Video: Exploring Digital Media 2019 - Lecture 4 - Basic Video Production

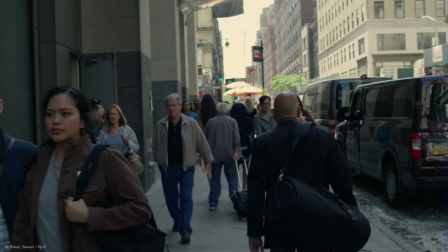(16:59) This is comfortable, less stressful. In fact, I feel like I can see everything, know everything this way.
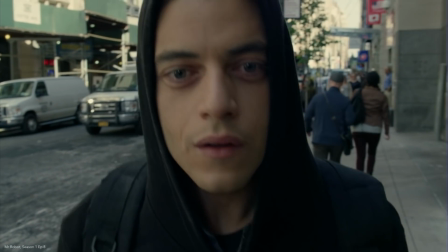(17:10) Do you know more than me? That wouldn't be fair. My imaginary friend knowing more than me.
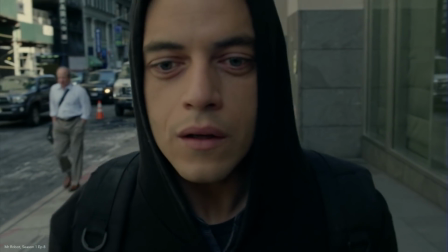(17:18) So what would you do now? We need a distraction to get Gideon's phone.
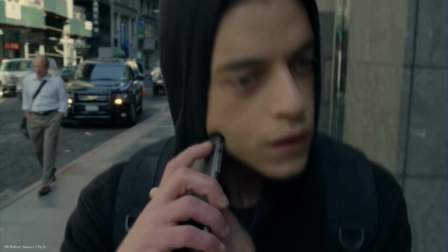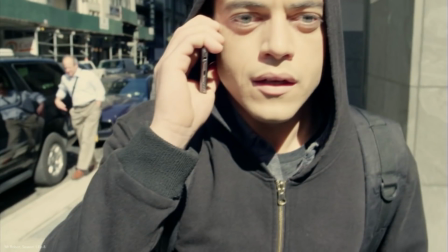(17:31) Darling, I need you to do something for me. She can help.
All right, so let's talk about what we just saw for a second.
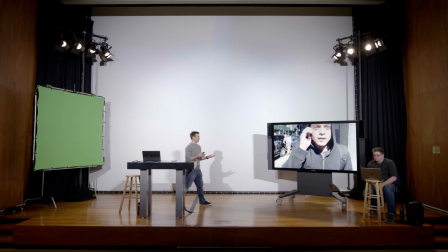(17:38)
Right, so just to give a little context, Elliot here, our computer hacker, is under deadline. There's something looming that's going to happen, and so he starts off, a little bit anxious about what's going on, and he kind of takes a moment to talk to us, his imaginary friend, the audience,
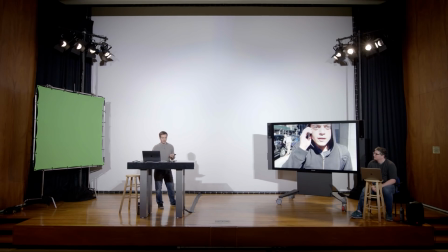(17:56)
and put himself in our shoes for a second. But visually, what do we see? Let's talk about this. Let's back up and actually look. If I can find my mouse, there it is. So at the beginning, describe the frame rate for me.
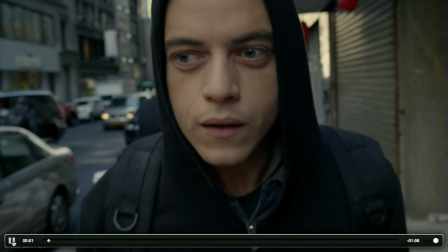(18:08)
How does this part feel?
No. Security token.
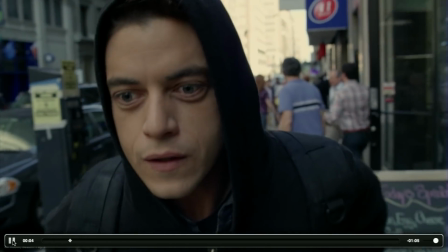(18:13) Gideon's phone. I need his phone.
50. I'm sorry, what was it?
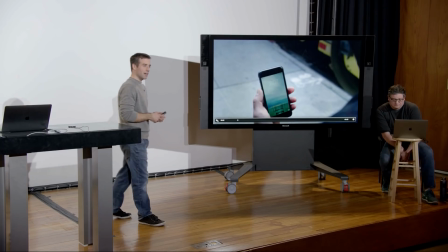(18:19)
Overcranked. Overcranked? Why overcranked? Or faster. Faster?
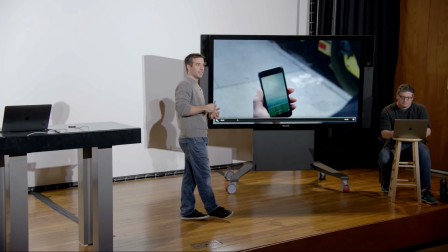(18:23)
Playing. Potentially, but like a relatively normal frame rate, right? It felt a little bit frantic, I think is the kind of description that maybe fits the feeling of it.
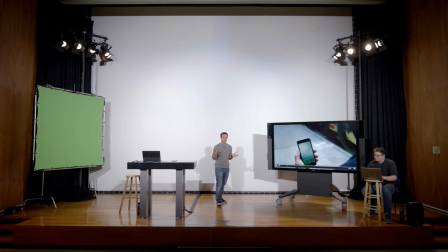(18:33)
And so we'll talk about that in just a second. But it was probably pretty close to real time, right? We didn't feel like we lost a whole lot of data necessarily.
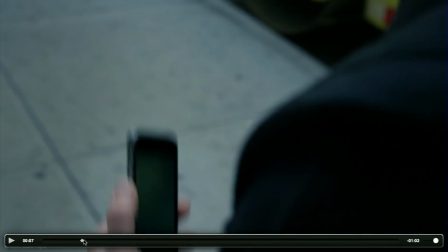(18:41)
All right, and then what happens? There's a change.
She infected me with her time paranoia.
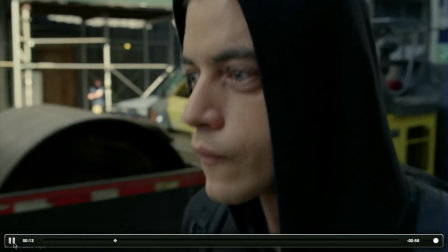(18:49) We're all living in each other's paranoia. You definitely can't argue that. Is that why everyone tries to avoid each other?
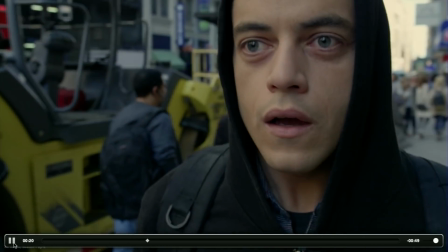(18:56) I need to calm down. I wish I could be an observer like you. Then I could think more calmly.
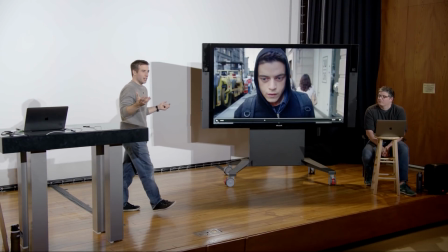(19:05)
So there's actually a frame rate change that's ramped up in the clip, right?
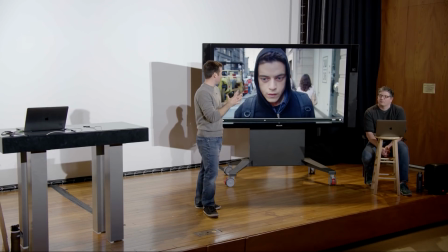(19:10)
So we actually changed the rate of playback, which is done in post-production, over some number of seconds to this overcranking, right, where we see a slower playback, and gives this kind of dreamlike effect, right? Very contemplative.
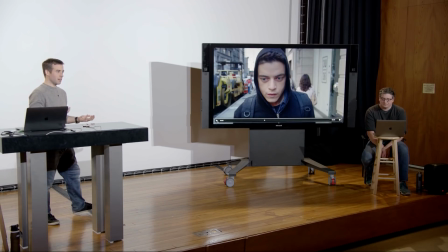(19:27)
Yeah, and like the rest of the effect for us, the audience, as we watch this, is that the rest of the world literally slows down.
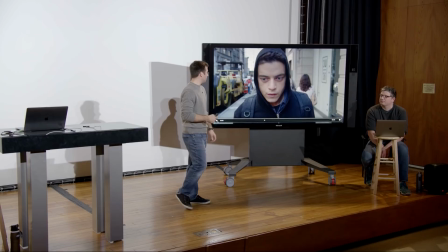(19:34)
It's narrated still in real time, so it feels like we're kind of, as Elliot takes a look around and kind of sees things, I think he says, we kind of feel that with him. All right, a fun example there. So as far as what happens to us as we start to shoot video and look at more than one frame at a time,
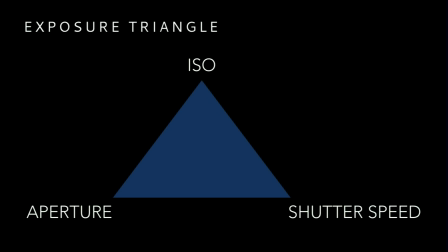(19:56)
going back to our exposure triangle, where we are now controlling our aperture, our ISO, and our shutter speed, what limitation are we going to bump up against if we're shooting some number of frames per second? one of these is going to kind of get locked off on us. Anybody know? Shutter speed. Shutter speed, why? I feel like, from what I've learned thus far, that it is directly tied to the frame rate. Yeah. Well, if you think about what is actually happening with shutter speed, so yes, the answer shutter speed is kind of locked. So the shutter of the camera,
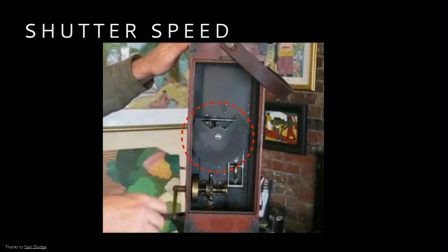(20:38)
right, in the old mechanical camera here, we've got this like notch that's cut out and that rotated around and exposed the film.
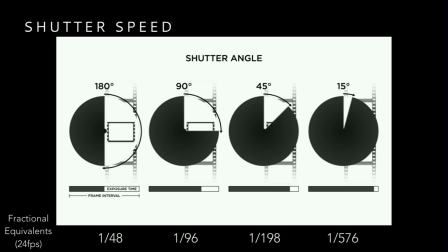(20:44)
If we look at the modern equivalent of that, we have this, let's say with this shutter right here, we've got time when the disc spins around where the film plane or the sensor plane is exposed and when it's closed off. And so that represents how much time is exposed, how much time the film is actually exposed for.